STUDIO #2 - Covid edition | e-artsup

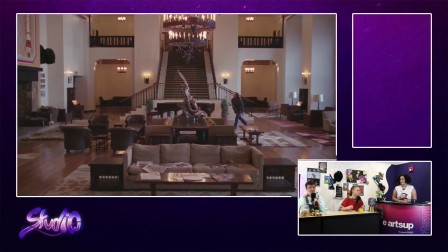45:44 En fait, je commence avec un film très connu et les faits que je vais énoncer sont peut-être déjà font partie maintenant de la culture G. Je pense qu'il faut les savoir. Donc, il va y avoir peut-être des choses que les gens connaissent déjà. Mais je me suis dit, on va commencer par quelque chose que les gens connaissent. Comme ça, ils vont bien comprendre le principe. Et sur ce film, on va être sur plus de l'analyse plutôt que de l'anecdote.
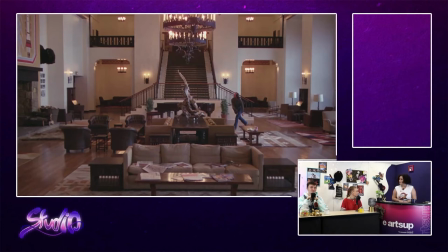46:03 Après, d'accord, on aura de l'anecdote. Et j'allais dire, du coup, est-ce que toi, tu as vu ce film, Laura ? Bien sûr, bien évidemment. C'est un classique. On est obligé. Est-ce que Alex, toi, tu l'as vu ? Oui. D'ailleurs, je ne l'ai pas vu. Est-ce que vous trouvez le détail qui tue ? Parce qu'il est dans notre décor. Et ben moi, j'avoue, je ne l'ai pas vu. Par contre, je l'ai étudié en cinéma 10 minutes par 10 minutes. Donc, on peut dire que je l'ai... Tu l'as vu. Presque. Mais je ne l'ai pas vraiment vu. Donc, j'avoue, okay. C'est l'aveu de la honte. Et ben là, on va partir du coup pour une analyse de ce film, mais au niveau visuel, en trois points. Et on va commencer tout de suite avec les cadrages de ce film qui sont plutôt intéressants parce que bon, il est classé dans la catégorie film d'horreur du coup,
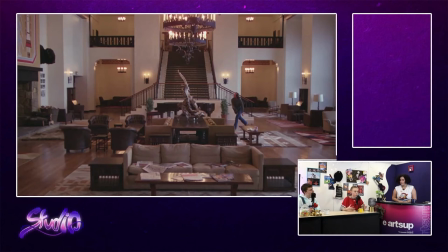46:40 et en général pour ce type de film on utilise des plans qui sont globalement très serrés pour laisser aux spectateurs très peu de visibilité sur ce qui se passe autour et créer une zone d'incertitude et ramener cette peur de l'inconnu qui est l'une des plus grandes peurs chez l'être humain,
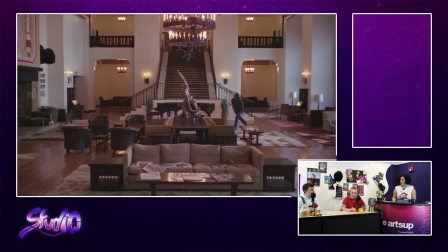46:55 alors que dans ce film, si Stanley Kubrick prend vraiment le contre-pied, il prend des cadrages très larges où on voit tout ce qui se passe dans la pièce, et c'est encore limite presque plus terrifiant parce que l'ambiance qui est amenée par le jeu d'acteur, les lumières,
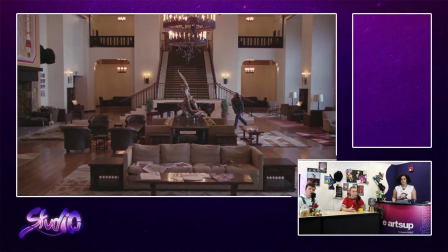47:09 l'ambiance sonore nous fait pressentir qu'un danger va arriver, sauf qu'on a accès à toute la pièce et on ne sait pas d'où ça peut venir. Et ça renforce ce sentiment d'inconfort. Je vois que le chat est très enthousiaste à l'idée de ton choix, Laura. Et tout de suite, ils sont arrivés, Shining, le tricycle dans le couloir. Ils sont là, hein, ils sont prêts.
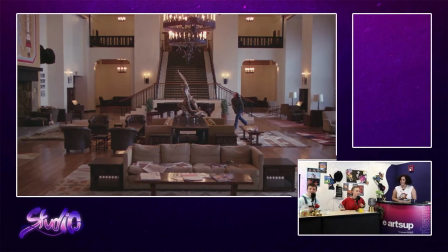47:28 J'espère que j'arrive. Je ne peux pas lire en même temps les commentaires. J'espère que je ne vais pas dire des bêtises. Je m'en occupe, ne t'inquiète pas. Je vérifie tout. Il y a aussi une autre règle en cinéma qui est prise de manière inversée, c'est la contre-plongée. La contre-plongée, d'ordinaire, elle est utilisée pour mettre le personnage en position de supériorité puisqu'on se place en dessous.
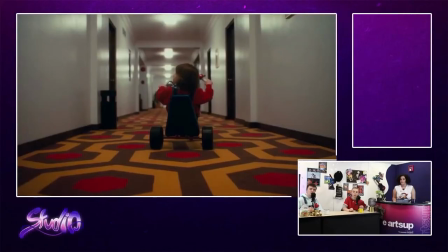47:47 Or là, dans la scène du couloir avec le petit Danny, que l'on voit maintenant, on est en contre-plongée, mais je ne sais pas vous, il a toujours l'air aussi vulnérable. Désolée, moi je le vois. Bon. Une petite chips. Et c'est dû au fait que cette contre-plongée ne nous permet pas de voir ce qu'il y a
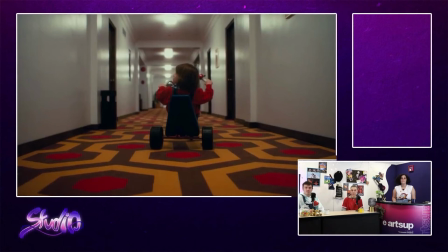48:05 devant. Et du coup, encore une fois, on ne sait pas sur quoi il peut tomber, qu'est-ce qu'il peut y avoir, on est encore dans cette peur de l'inconnu. C'est vrai que c'est très angoissant parce que du coup, en fait, t'as vraiment cette vue et t'as l'impression en fait d'avoir une vue globale. Et là, tu te rends compte que si quelque chose arrive devant, tu ne vois rien et qu'à tout moment, cet enfant est happé par quelque chose tu n'avais même pas connaissance.
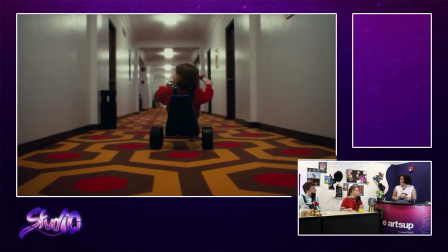48:25 Ça fait ça ferait un bon jeu d'horreur finalement. On revient à l'environnement, au cadrage, tout ça. Je prends note. Et puis là, c'est une photo, donc on le voit pas, mais c'est renforcé aussi par le fait que dans le film, la caméra suit Danny de très très près, donc on a vraiment l'impression que
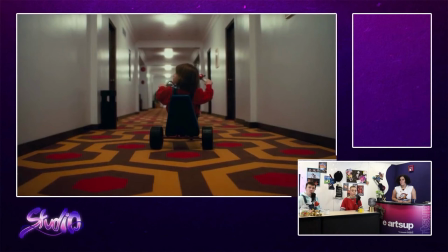48:40 quelque chose le poursuit. Et donc ça, c'est l'un des nombreux détails auxquels Stanley Kubrick a pensé, parce qu'il le pense. Et du coup, il prend un peu du coup le contre-pied des règles qu'on voit d'habitude, en fait. Du coup, exactement, finalement. C'est ça. Il y a un autre sujet sur lequel je voudrais parler, c'est les transitions fondues. Alors ça, c'est l'une des premières choses que j'ai remarqué quand j'ai regardé le film la première fois. Rémi qui est avec moi peut témoigner. La première phrase que j'ai dit, c'est « Waouh, les fondus, c'est kitschouille !» Et en fait, du coup, kitschouille, c'est vraiment dépassé. Non, mais est-ce que c'est de type plutôt diaporama des années 2000 ou C'est vraiment une image fondue, la deuxième arrive. Et je me suis dit, mais okay. Pourquoi ? Et en fait, après visionnage et analyse du film, c'est plutôt justifié. En fait, ces transitions, souvent, elles jouent sur les échelles de proportion. Et par exemple, on a un moment où on voit la famille Terence, ouais. qui sont tous ensemble dans un petit groupe, et le fondu fait qu'ils se retrouvent dans la tête d'un personnage qui a le Shining, donc qui a la capacité d'avoir des visions dans le passé, le présent, le futur. Et donc, on se dit que ça a un sens. Et de là, bon, j'ai revu mon jugement sur les transitions, elles sont pas si nulles. Finalement, je les aime bien.